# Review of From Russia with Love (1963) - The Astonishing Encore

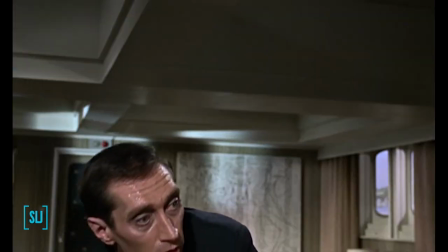(12:17)
I think inserting this character into the mix was an oversight on the writer's parts,
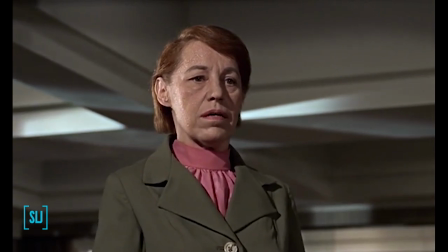(12:22)
though I'm inclined to blame Joanna Harwood, as she claimed in a later interview that anything resembling the original story came from her,
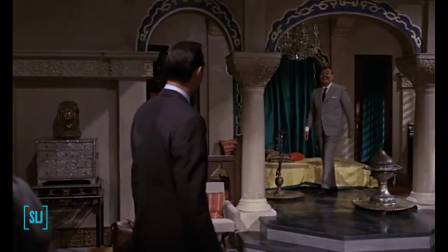(12:30)
and Kronstein was a character there. Alongside Red Grant, my favorite new character here is Karen Bay.
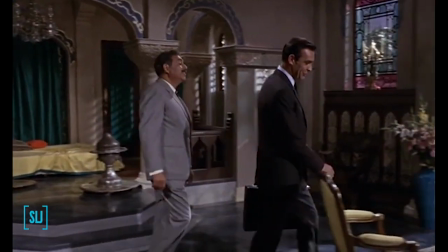(12:37)
Pedro Amandaris brings a lot of the same warmth and likability to the character as was in the book.
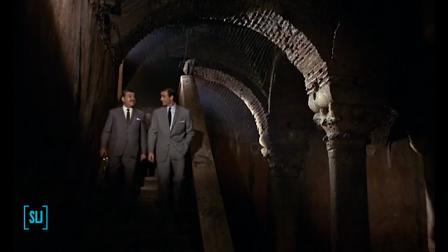(12:43)
He's the guide for the audience to this world, and I love his rapport with Bond.
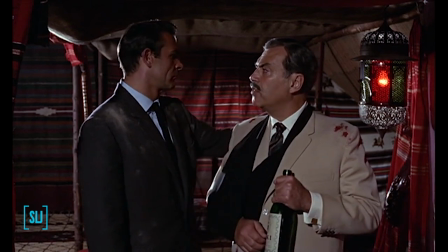(12:47)
He's right up there with Jeffrey Wright's interpretation of Felix Leiter as someone I wish I could have seen team up with Bond for more adventures.
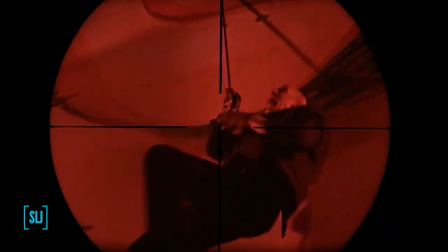(12:56)
I think my favorite bit with him is when he kills Krylenku. It's such a tense scene, and Amandaris plays it very well.
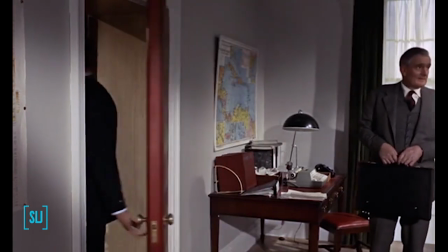(13:04)
The MI6 regulars still do a great job here.
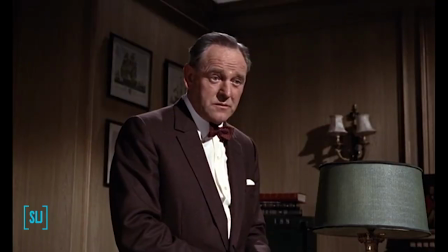(13:07)
This is probably my favorite M scene with Connery, as it feels more like a frank conversation than a standard briefing.
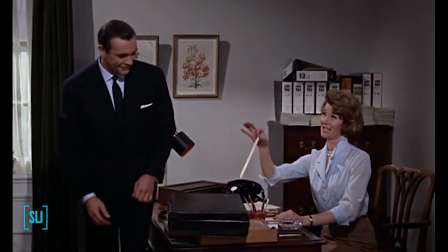(13:15)
Moneypenny also gets some of her best moments here. I'll repeat a point I made in my Dr. No review.
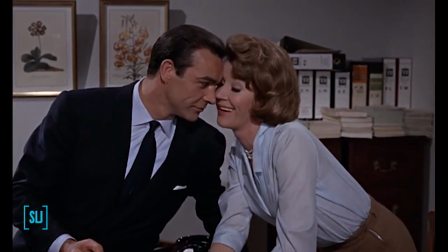(13:21)
Lois Maxwell and Sean Connery just had the best chemistry of any of the Bond Moneypenny pairings.
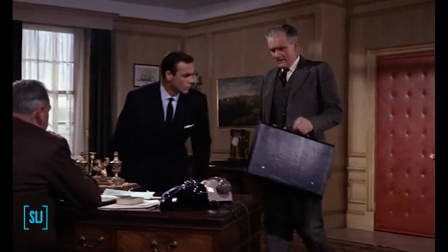(13:27)
Desmond Llewellyn makes his first appearance as Boothroyd, but it's not really a scene that's treated with much fanfare.
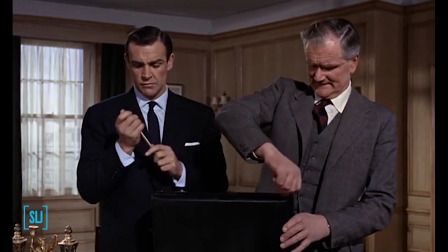(13:34)
Now, to be fair, this was a scene that was written for Peter Burton, but when he couldn't return, Desmond stepped in.
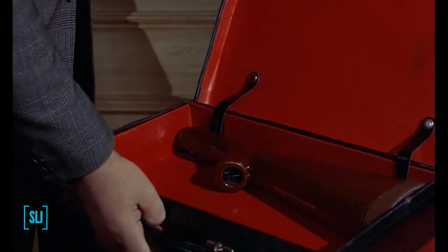(13:41)
He's a little bit more animated in his facial expressions than Burton was, and so he endears himself to the audience more, and I'm happy he came back for later installments.
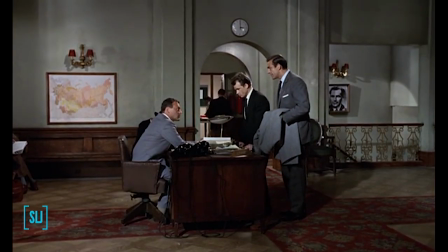(13:51)
I've said before that this isn't an action film, really, but there are some noteworthy moments here.
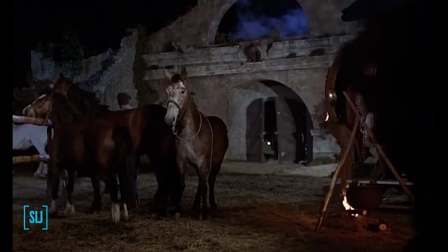(13:56)
The Gypsy Camp fight comes to mind, as it's a great example of how an action scene can be used to illustrate the film's themes on a visual scale.
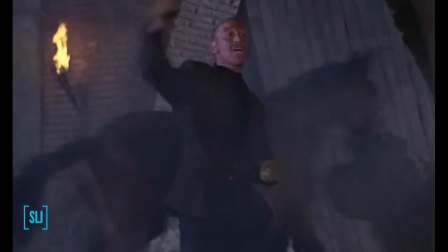(14:05)
The fight is a microcosm of the larger story,
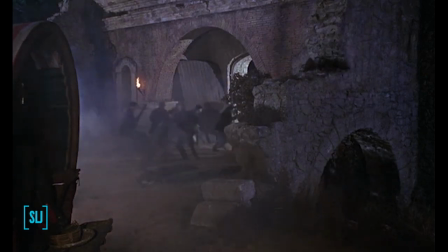(14:08)
in that the Russians are fighting against Bond and his allies, but Spectre will nudge it along however they need to.
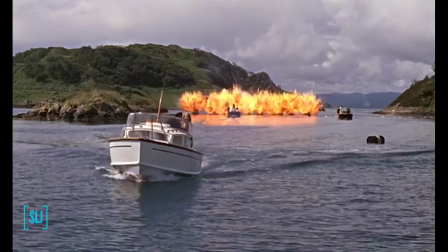(14:15)
I also like the boat chase, as it leads to some of the best shots in the series, but the real standout should be obvious.
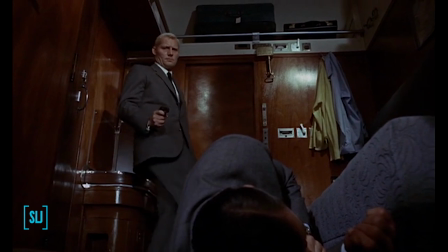(14:22)
It's the confrontation between Grant and Bond. It not only contains one of the best fight scenes in all of cinema,
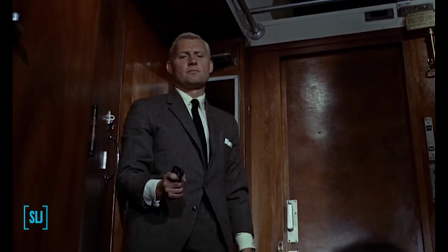(14:28)
but it does a great job of giving us enough of Grant's character so that we're invested in the stakes of the fight.
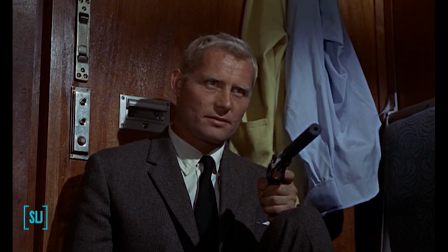(14:34)
Grant is a true anti-Bond, with all of the training, skills, and confidence, but he just happens to work on the side of evil.
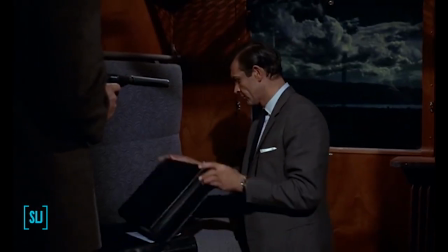(14:42)
It's only when he veers from his job and allows his own personal ambitions into the arena that Bond is able to take advantage of him.
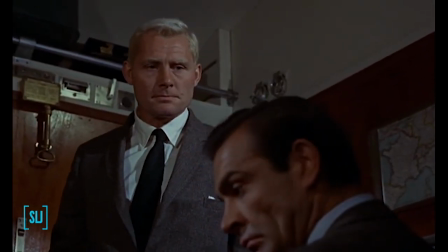(14:50)
This scene has so many great moments of dialogue that are some of my favorites in the series.
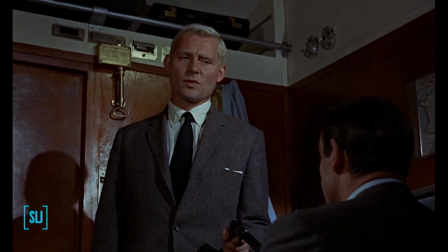(14:56)
Robert Shaw and Sean Connery show off their theater acting chops here, and it's hard not to be silenced into captivation.
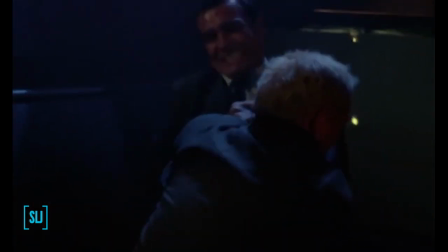(15:02)
My hair just stands up on end. The fight afterwards is an example of more bloody combat that I just adore seeing.
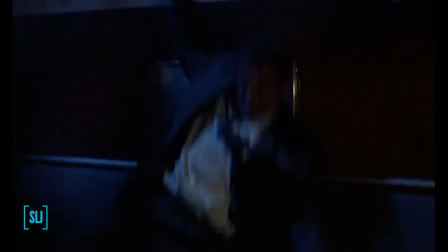(15:10)
You can feel the sweat and exertion from each of these guys.
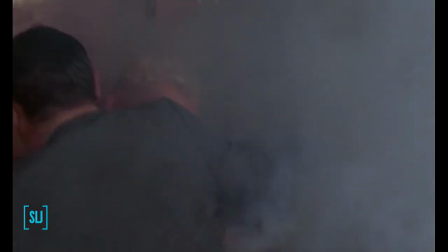(15:14)
The blows hit hard, and we're excited to see Bond find a way to get the upper hand in the fight.
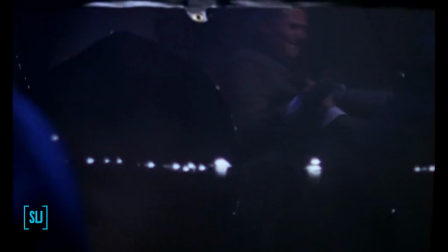(15:20)
I also want to talk about the suitcase here. It's one of my favorite gadgets in the series.
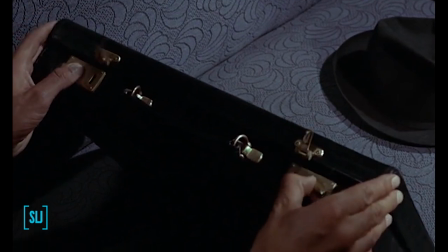(15:26)
It was featured in the book, but the creativity on display with it here is just inspired.
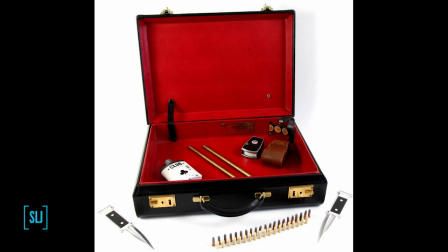(15:31)
The features are general enough that we can see how it might be useful to field agents in a variety of situations,
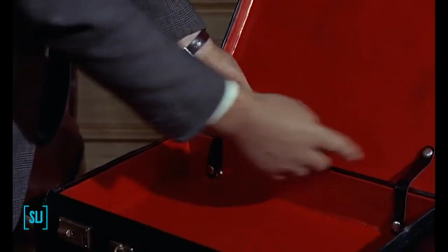(15:37)
and yet a lot of them fit perfectly within this plot. Not all of the features are used later in the story, but I really dig that.
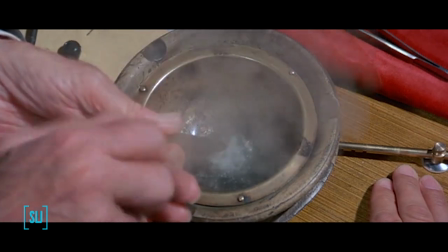(15:45)
Sometimes the series features a gadget that feels like it was just made for the one specific scene in which Bond needs it, and then it might be discarded almost immediately.
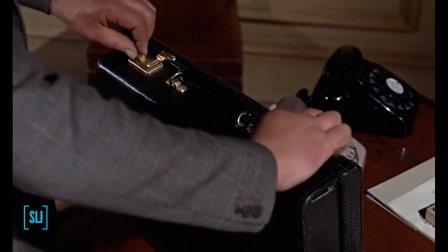(15:54)
This briefcase was the breakthrough for all gadgets to follow, and I wouldn't mind Bond still having something like this around for future adventures.
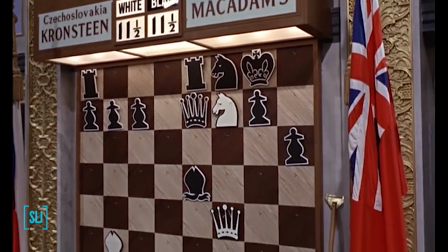(16:04)
Sid Kane takes over art direction duties from Ken Adam.
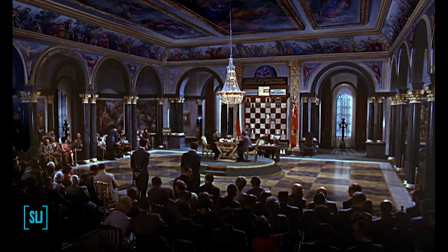(16:07)
While it does have some unique touches of its own, it feels like it's part of the same world as Dr. No, thus building a sense of cohesion with this series.
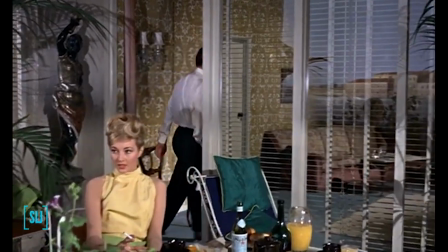(16:16)
Kane would be brought back to work on several later Bond adventures, basically whenever they couldn't get Ken here.